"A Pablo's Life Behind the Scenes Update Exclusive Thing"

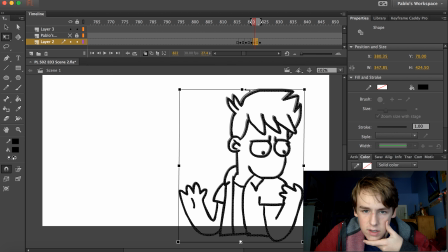And we're gonna bend it down and slant him over a little bit, so like he's still going forward. See that? So, and then he's gonna bounce back up. So that way, ready?
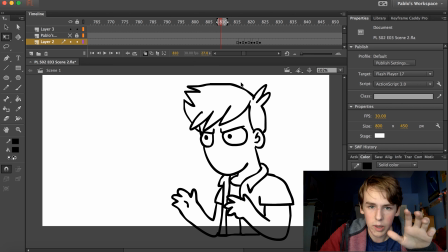It looks like he's actually being pulled by gravity.
Was it like?
There we go. We had that slight bounce.
Was it like?
And looks more lifelike.
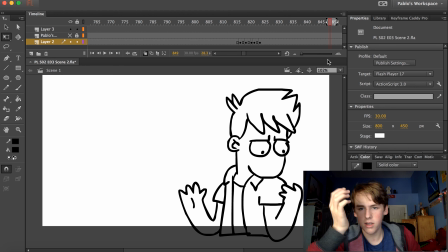Boom chicka walk walk. Boom boom. And so then we would just move on to the next thing, where he says lacrosse.
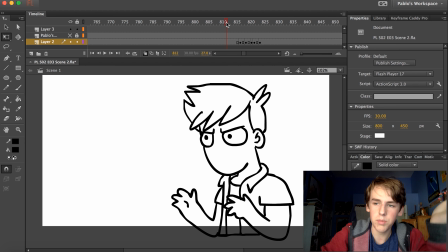So he's contemplating. He's like, was it like
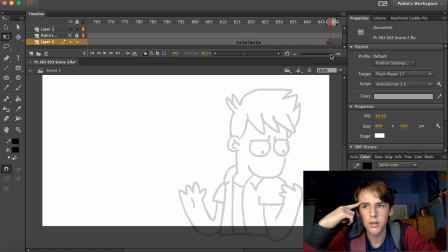lacrosse? Wonder what motion he should do here. So he's looking down at his hand. He's like, was it like lacrosse? Yeah, I should come back out, right? Lacrosse or something else.
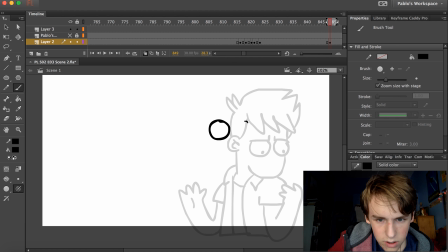Let's draw just some random eyes right here.
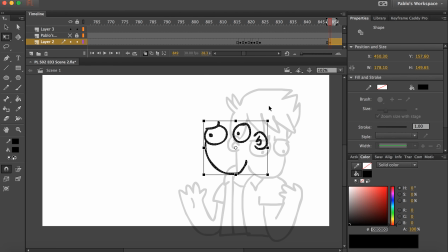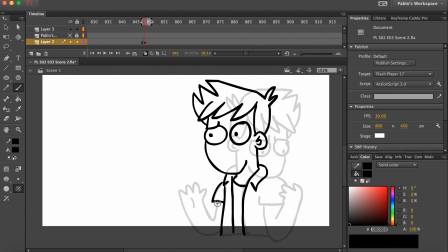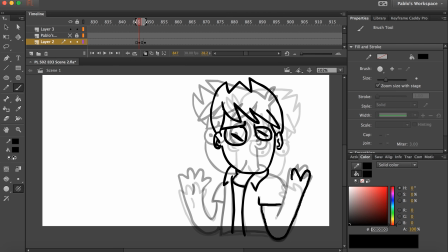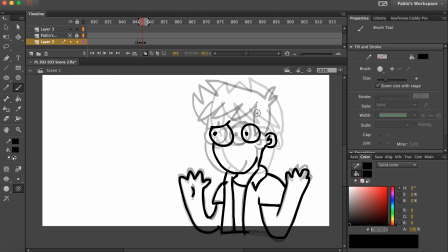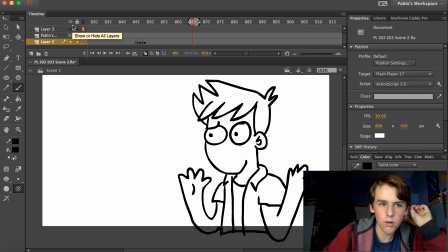There we go. Beautiful.
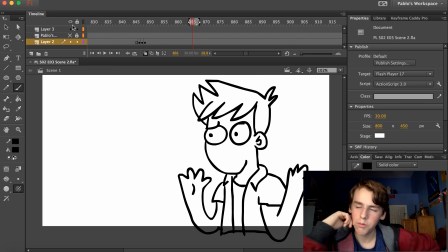Tune in next time when I tell you about lip sync or something.